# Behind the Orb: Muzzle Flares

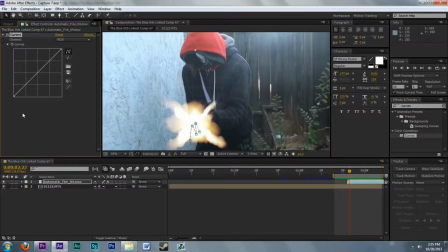8:29 We're gonna type in curves, and we're gonna click and drag that right on top of the file. And we're gonna go to our blue. Just bring it up from the center, just a tad, just very, very, very little amount.
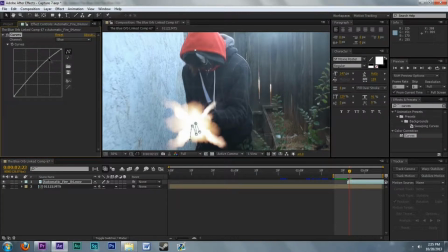8:42 Probably actually make it a little bit more in the highs rather than the lows, because we're fine on the lows. It's the highs that we kind of very slightly, very, very, very slightly. If I turn that off, it's barely a difference. You know, you can barely even tell.
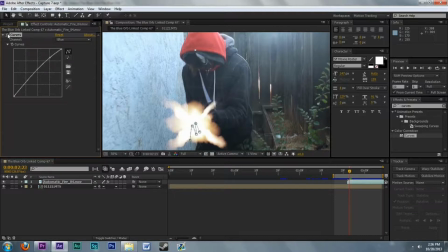9:03 I don't even know if you can see the difference there, but it just makes it slightly, ever so slightly cooler. I'm even going to go to the red, and I'm going to bring that down from the lows. No, we don't. Not that much. Alright, maybe go to the highs, actually.
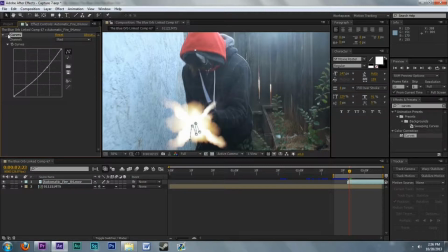9:24 Alrighty, yeah. So you may not be able to see that on the thing, but it just kind of cools it down, makes it look a little bit less harsh, which makes it seem like this should be in the scene.
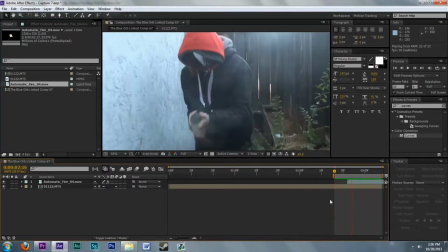9:38 Alright, there's that. Cool, cool, very cool. I don't know about you, but I kind of want to add. I want to kind of maybe up the contrast just a bit.
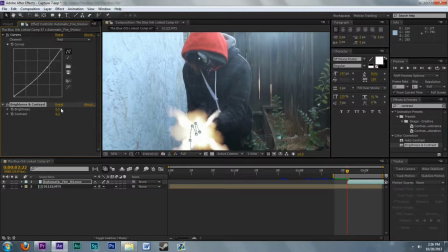9:53 Contrast, just very, very slightly, because I don't know, like bring down the brightness, or yeah, we'll just leave that there actually, and up the contrast.
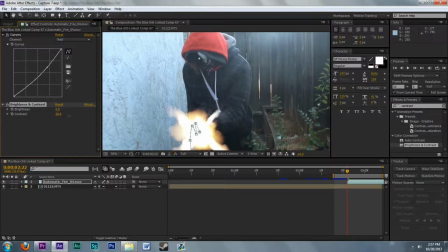I normally just kind of mess with it just to see what it might look like. Sometimes it doesn't always look amazing.
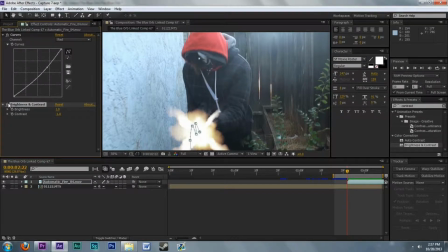10:25 Like that barely did a difference, but I mean, I only put it by 1 and 1, but I really don't need it. It looks fine. But sometimes I just like to try things out, just to test it, see if it might work, make it feel better.
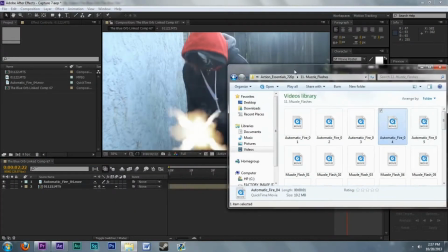10:37 But I like the way that is. All right. One thing I do want to add is a little bit more smoke.
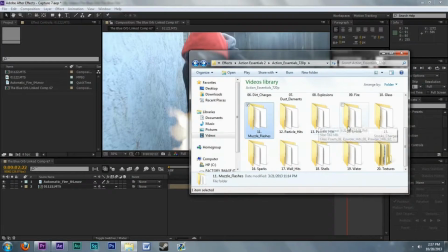10:42 So we're going to go back into our Action Essentials pack, or whatever you have, and not hit smoke, because smoke is a little bit different.
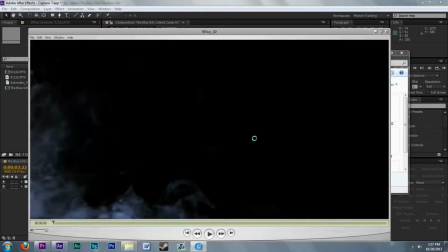10:49 That's more like atmospheric smoke, so that's going to be wisping across the ground and whatnot.
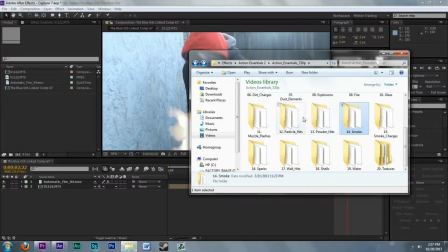10:55 We don't want that, no. So this will either be in powder hits or particle hits. Most likely powder hits. I'm going to try 6 out. Let's see what 6 looks like.
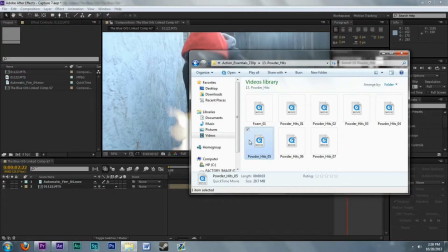11:09 It's alright, it's alright. Powder hits 5. Let's see what this one looks like. Nope, definitely not that one. Let's try 4.
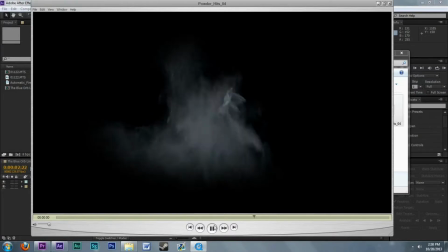11:21 I think 4 might do it. Yes, that's a good one. That is a very good one.
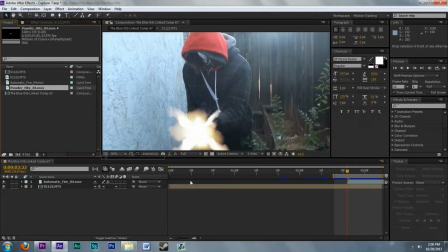11:26 So we're going to click and drag that one back into our projects bin, and we're going to click and drag the powder hits right underneath that. And After Effects has this cool thing called parenting. It's basically taking all the keyframes of the first layer and it's going to copy and paste it onto this one without you doing any work.
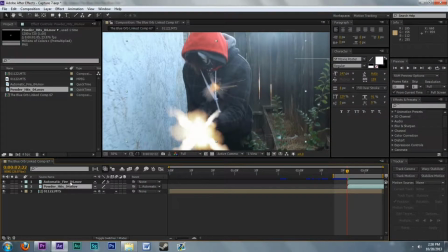11:44 So I'm just going to parent that to automatic fire, and then I'm going to click and drag that to the center, maybe make it a little bit bigger, and it will automatically track it perfectly for us.
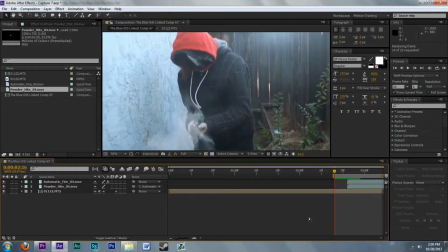Yes, that looks good. That looks good. Just a little bit of smoke adds a nice touch to that.
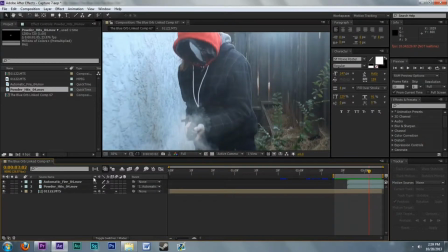12:10 It makes it feel like it's kind of exploding. I do want to bring down the opacity a bit though, because there wouldn't be that much smoke. I'm sorry. And I'm gonna go to tint. Tint.
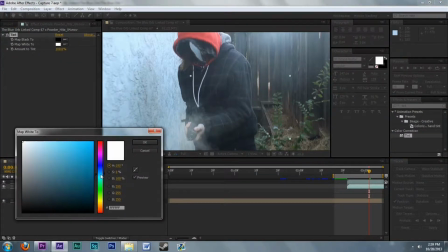12:27 Drag that to that file or layer. Make a little bit of blue to this, very slightly.
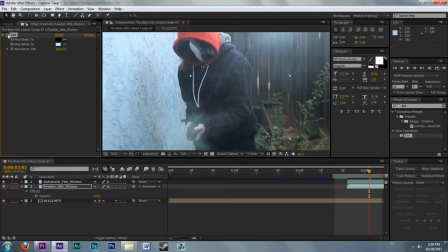12:36 Very slightly.